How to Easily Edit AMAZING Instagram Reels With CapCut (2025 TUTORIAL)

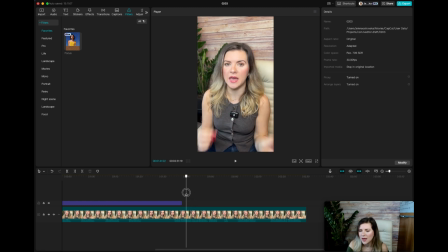243s
I did not use cinematic mode on my phone for this, and if you move it here, you see how much of a difference it makes. And it changes kind of like the light. This looks very much brownish, probably because of just the general light that I have in the room,
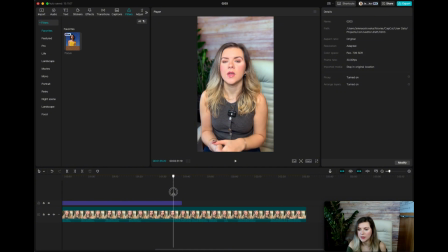259s
but this makes it look like I actually record on a professional camera, in my opinion. So I drag the entire thing all the way to the end. And okay, so I want to stop it here and I want to split the clip right here. And I don't think it did the splitting, so there we go.
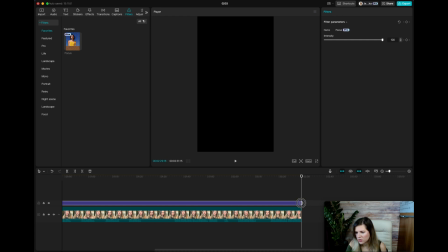273s
And then if it stays longer, then you just drag it however much you need, right?
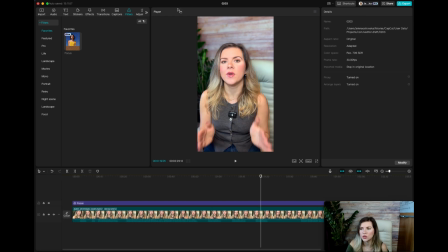280s
So that's the other setting. Now, another thing that you could do as well is if you go over to adjustments, you can also adjust the settings. So let's see how it works on desktop, because typically I just do it on my computer. Okay, so a lot of the times, not particularly in this video,
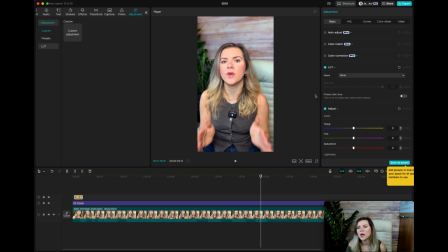299s
but sometimes my face looks a bit too orange, or like my body in general compared to the rest of the screen. So I sometimes do auto adjust, and it kind of adjusts. Let's see, this looks fine. It just makes it a bit brighter. Now in this case, I'm not sure I particularly like it.
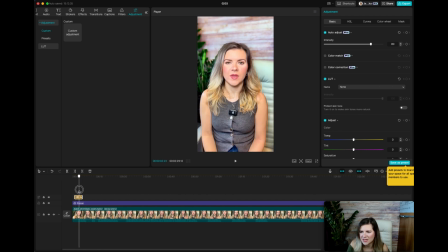318s
Because it kind of makes it look a bit too bright, in my opinion. So I don't think I'm going to use it for this scenario. But if it is too dark for you, you can use the auto adjust and just play with it, see how much you want to change it.
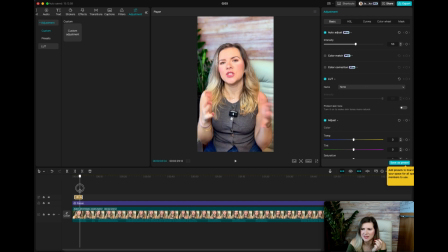331s
So we did kind of change it right now a little bit. I don't like it as bright as it is now here, because I feel like it makes my under eyes pretty bright as well. So I would not be using this feature in this particular case. But then you can also play with the temperature.
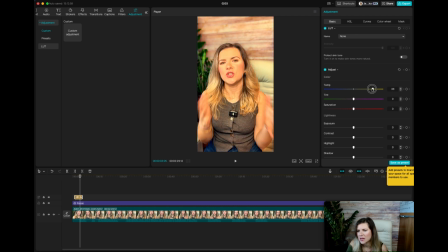346s
So in this case, my face is actually pretty fine, because see, if I make it to the right, if I make it warmer, it makes it very much orange. And if I make it colder, so it makes it a bit colder. So, I mean, depends if you like that kind of effect. Like this doesn't look too bad actually. But yeah, for this particular video, we're not going to do that.
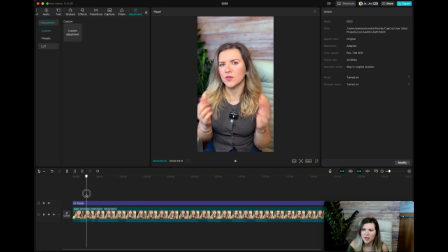363s
So the next thing that I do is I make sure that I trim the video. So as I can already see based on the sound, so my video starts right around here. And then here, I also want to split it. And then I'm also going to make the video a bit bigger so I can easily change everything.
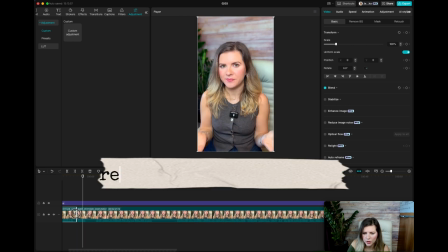379s
And then I want to make sure there's no weird pauses. I just want to make sure that it's smooth.
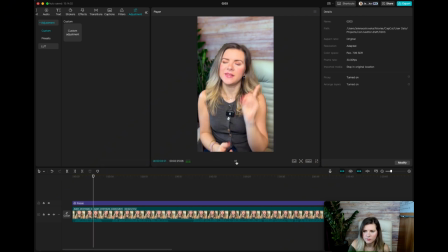384s
So let me show you it on the video. Okay, looks pretty smooth.
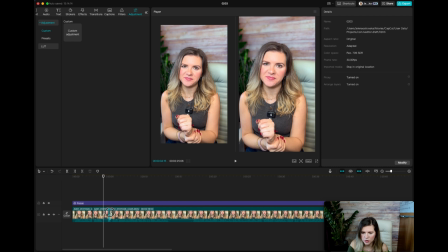392s
And then here, I also want to split it, because then I'm doing the introduction of my video.
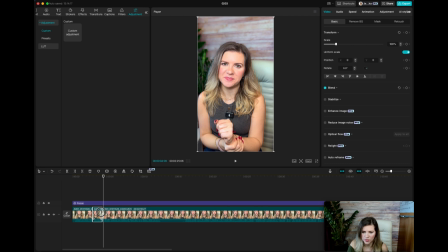398s
I'm not sure what that have, what the hell was that? Okay, let's...
Welcome back to the...
Okay, now I want to go ahead and add a transition between these two clips where I ask the question,
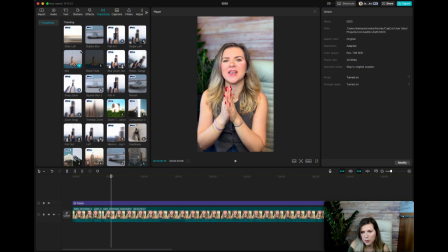413s
do my intro, and then I actually introduce the video. And I typically like to use, for this series, I've been using slide left. I'm going to drag it right over here, and then you want to check if you need to adjust your clip just a little bit. Actually, it looks pretty good.
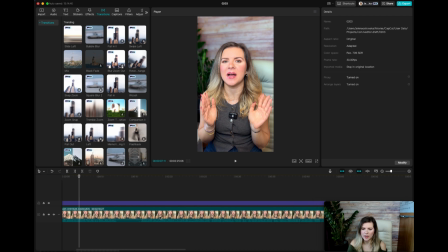430s
Now, all the next things that I'm going to do are going to be quite boring, so I'm going to skip through this video, and I'm going to
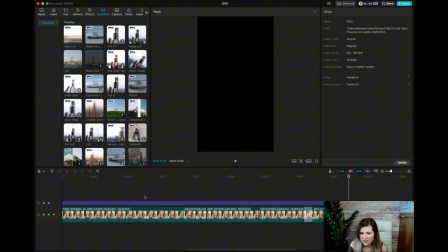439s
share with you the next step in just a moment. Alright, so I have just got this video down to about a minute and 37 seconds, and as you can see, the timeline has gone all the way down to 225, so what you can do,
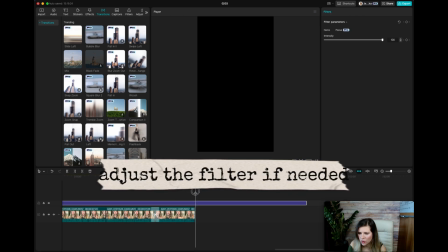454s
you can either drag it like this, or you can just I believe you can split that section.
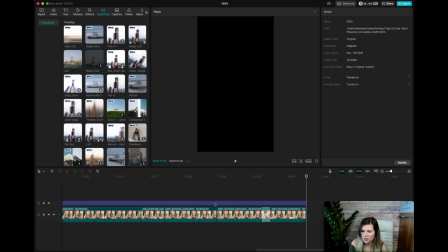459s
Okay, so I just split this entire focus filter, and I'm going to delete it, so now it only stays like this.
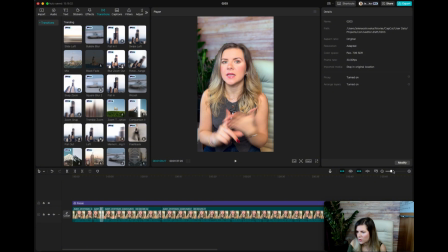466s
Now, the video is pretty much done. I've also added another transition in the end of this video, so it looks just like this.
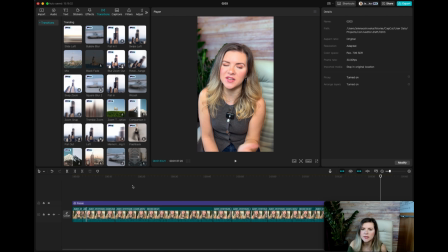480s
Looks pretty nice. Now, the last thing that I do, once everything is said and done and edited, the last thing that's on the list is to add the automated captions. Now, there are a lot of fancy captions on the pro account.